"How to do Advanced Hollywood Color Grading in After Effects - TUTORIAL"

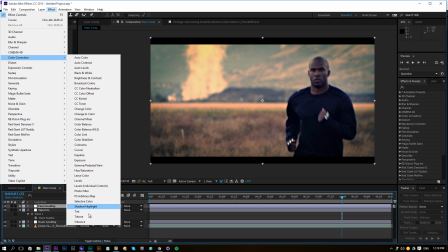And here you can go to effects, color correction, and play around with the vibrance, see what that is doing.
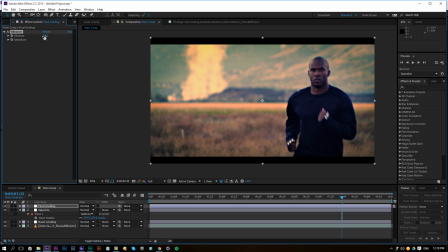And it's going to bring up all the colors except for the orange and red tones. So especially the skin tones, and that way you can isolate some colors as well. So give more detail to the blues, and it's also giving a nice touch.
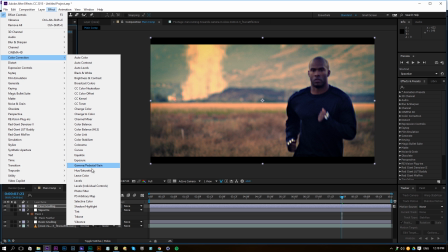You can also go to the color correction, hue and saturation, and change individual colors.
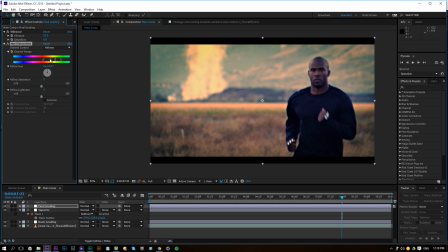For this scene, maybe the yellows, and bring it out just a little bit more towards the orange and the greens. And that way you can bring up the saturation for the greens. And you can see that's really doing a nice thing here.
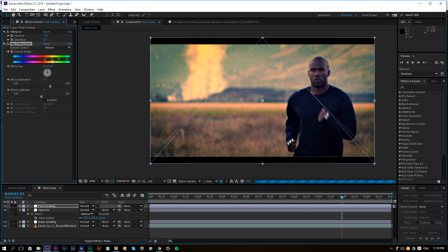Maybe less of the orange here, but give it a nice feather. So by stretching out these arrows here, we're going to have a nice feather. And that way you're not going to notice too much of the difference. But just make sure you change everything very nicely.
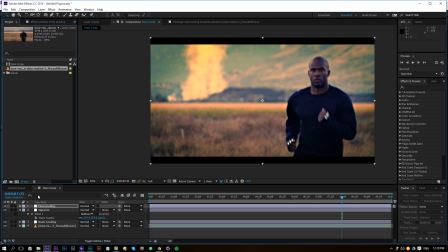Also, what you can do is change your composition settings to 16 bits per channel. This is not always going to help, but in most cases it does help a little bit in my opinion. Especially if you're working with a lot of effects on top of each other,
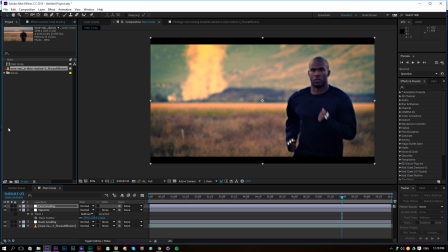you're going to get more information in the colors, and that way you're going to get better results. So 16 works enough for me, and there is no need to change it to 32. By to change this, hold Alt and click on it, and then you will see until you see 16, or click on it and change this to 16 and click OK.
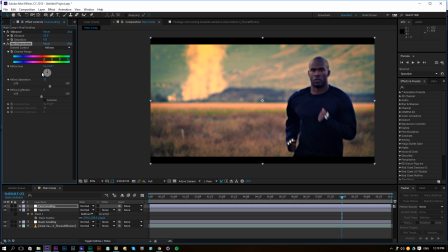So that's what I have done. And actually I should have said that in the beginning of this tutorial, but hopefully that's not too bad right now. The final grading, we will also add a noise and grain, and we are going to add some grain. And here we are going to change the viewing mode to final output.
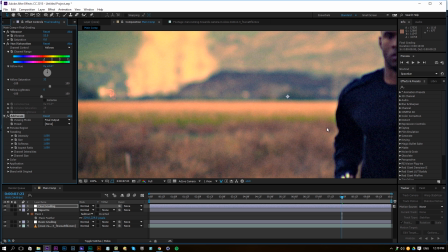And you're going to see it's exaggerated again, so there is a lot of grain here going on if you toggle it on and off.
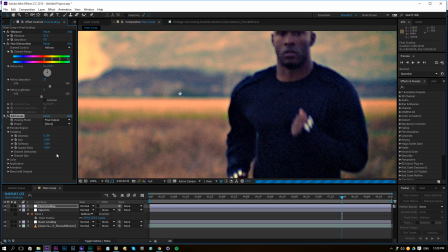But we're going to change the intensity to 0.1 and change the size to 0.05. And that way it's going to have a subtle grain, but that's going to help a lot, I think.
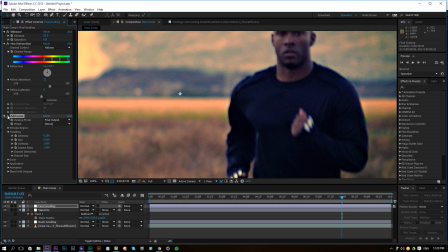Maybe the intensity can change to 2. And if you toggle it on and off, you're going to see a very small difference.
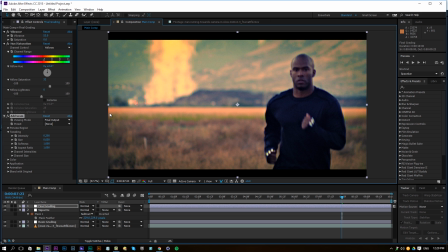But it's going to help in the screen overlay. It's going to give it a more filmic look, and everything is going to blend better together. Also, if you have like some bending going on in your footage, noise can save it a little bit and make it more subtle.
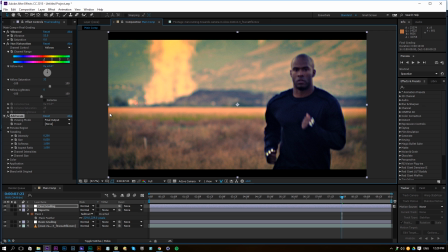So yeah, I always like to add some grain to my final output, and as long as it's subtle, it's not going to look like a noisy footage. It's going to look like film and Hollywood video footage.
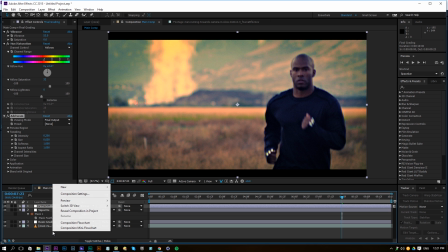Sometimes you can also isolate the head here, so we can add a new adjustment layer and rename this to head,
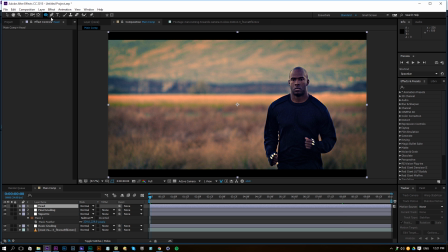and then we're going to the start of our timeline here, and go to the ellipse tool and just select his head like so, something like this here, and we're going to affect color correction curves. We're going to bring this up
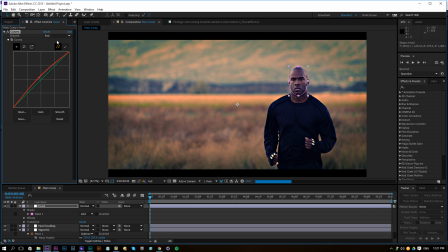a little bit too much. Now we're going to the red channel, bring this up as well, and the blue channel, and bring this down as well. So now we get some orange tone on his face, and you're going to see the difference. Now it's pretty harsh, but the color is more like in the movies.
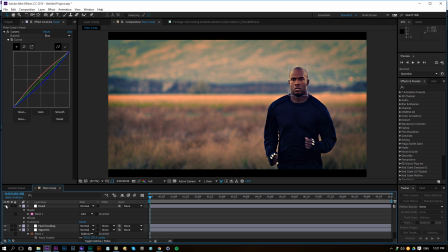People, their faces are always more towards the orange tones, because yeah, mostly the shadows are blue, and that way it's going to give enough contrast in their colors. So now we have an orange tone.
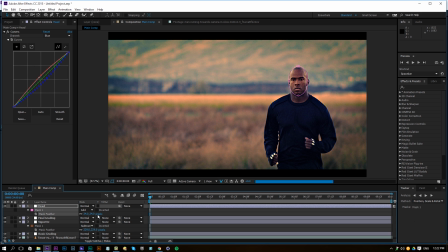We can press F on the keyboard and feather out the mask just a bit, so you can see that it's coming out of the mask.
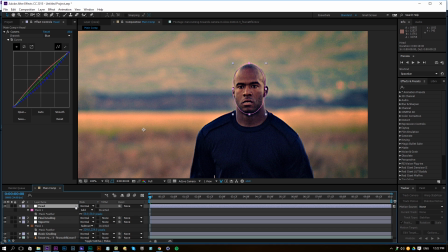So if we change it to 50, we click on the adjustment layer, press M, then MM on the keyboard, so double tap M. And if you bring down the expansion, it's going to bring itself down, and then you can play where like minus 15 should work, I guess.
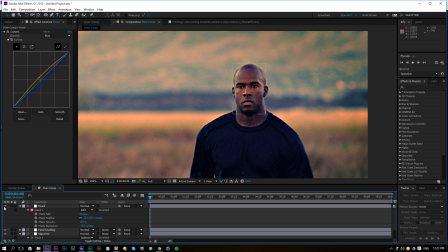That way, if you're going to toggle it on and off, it's only going to affect the face, and you can really take your time and mask it even better. So if you want to include his neck here, you can also do that.
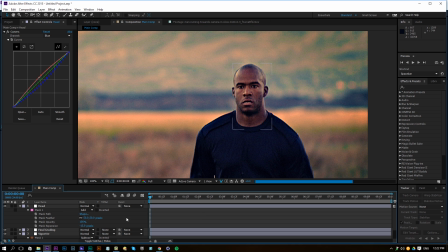And there we go, and you can see instantly you're going to notice that If you're going to examine this with actual movies, this one is the way to go.
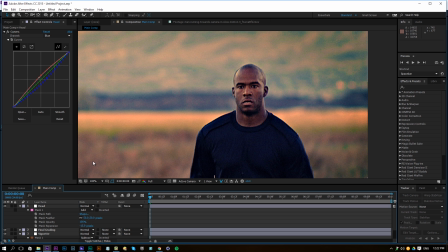So we're going to click on our mask path here, go to the end of our footage, and then just adjust the mask towards his face. So like so, get in the middle of our timeline and move it again.
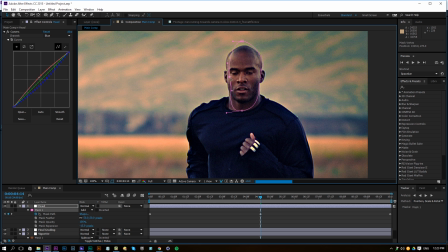And then just keep doing this until you have almost no animation left. Okay.
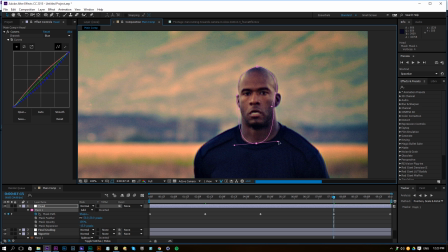And because he's running, you're going to have to check each frame, but most of the times if someone is walking and their head is in a even motion, and then you're not going to have to check each frame.
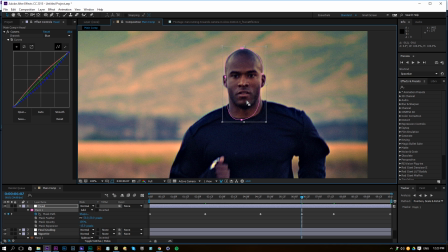But right now there is a lot of animation going on, so we'll have to do this by hand.
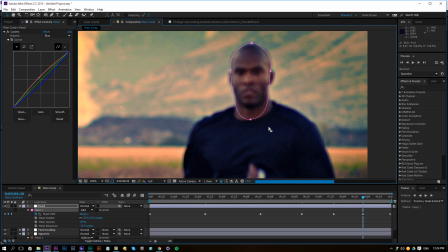Also, if someone has like a very exceptional skin tone, like more towards red or orange,
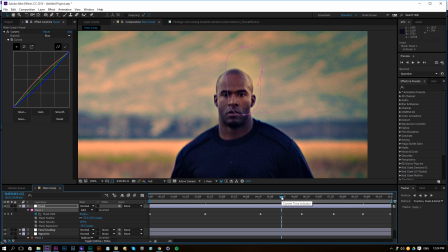and the scene colors are like blue, you can isolate their color by using the hue and saturation and isolating the colors over there. But this isn't going to work for this face.
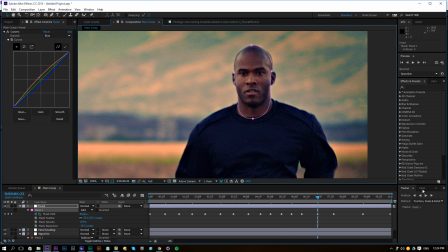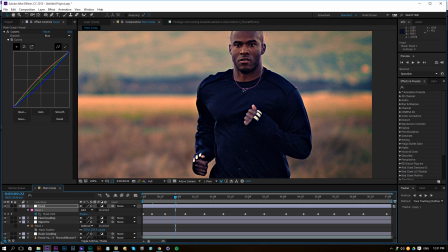So we are almost done doing the mask here for our face. What you can also do is track your face,
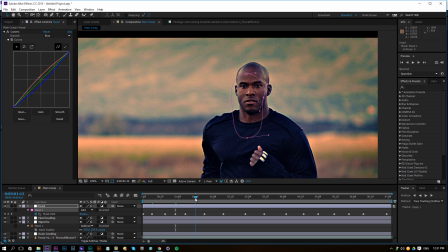but I find that sometimes you just put more effort into tracking than just doing it by hand very quickly, because you can do it very roughly.
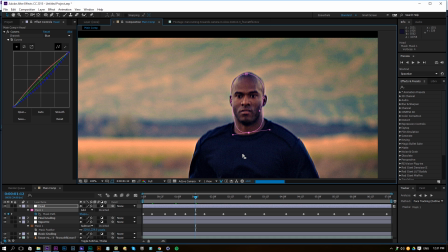As you can see, I'm not going around his face completely. I'm just doing a very rough estimate of his face, and most of the time this works as good as a perfect mask.
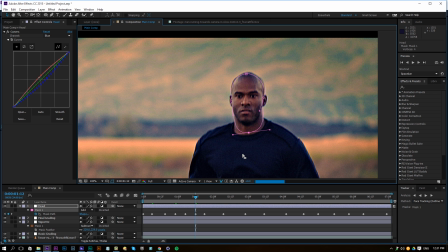Okay, so we have his face right here, and everything should be all right. And if we're going to toggle it on and off, we're going to see a big difference. So I'm going to fit it to 100% and see how it really
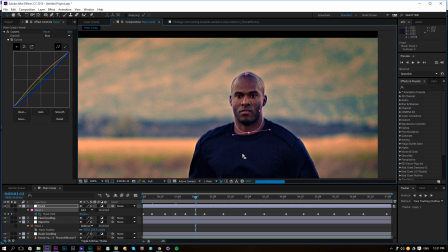gives a nice touch to our footage and just looks like in an actual movie, just by changing his head and making it a little bit more orange.
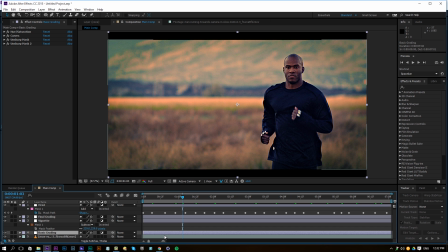You can do the exactly same thing with the background and just start masking out things.
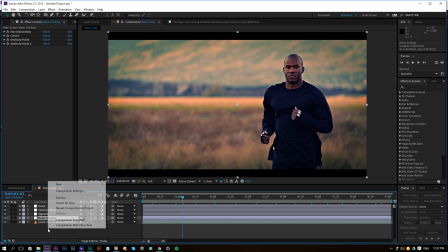So sometimes you just gotta cheat. Not everything is doing curves and you're done.
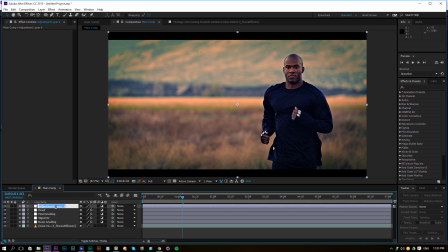So sometimes if you really want to look into the details and make it look great, we're going to have to use masks. And like right over here, you can do the same thing for the background.
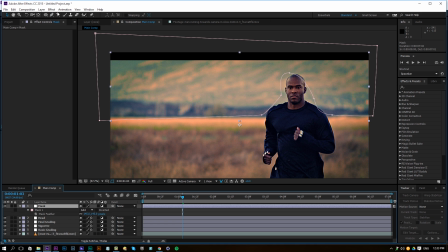Also feather it enough so then you're not going to make it look so obvious,
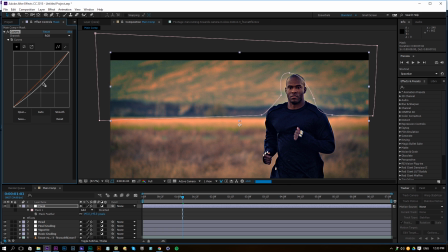and then just like darken it a little bit because the background is a little bit bright, and then also add like blue and take away some reds, maybe not so dark, but you get the idea.
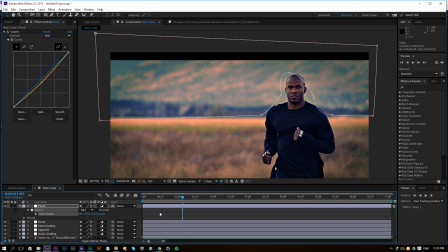And if we're going to feather it enough, you're going to see a big difference again.
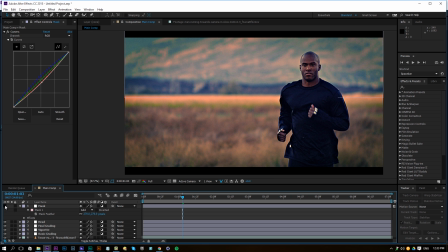And yeah, that's how you should do it. Just playing around with masks and build up masks, stack it up and just make it look great. So green, add a little bit green so it's a more cyan color, well, more Miami Vice color.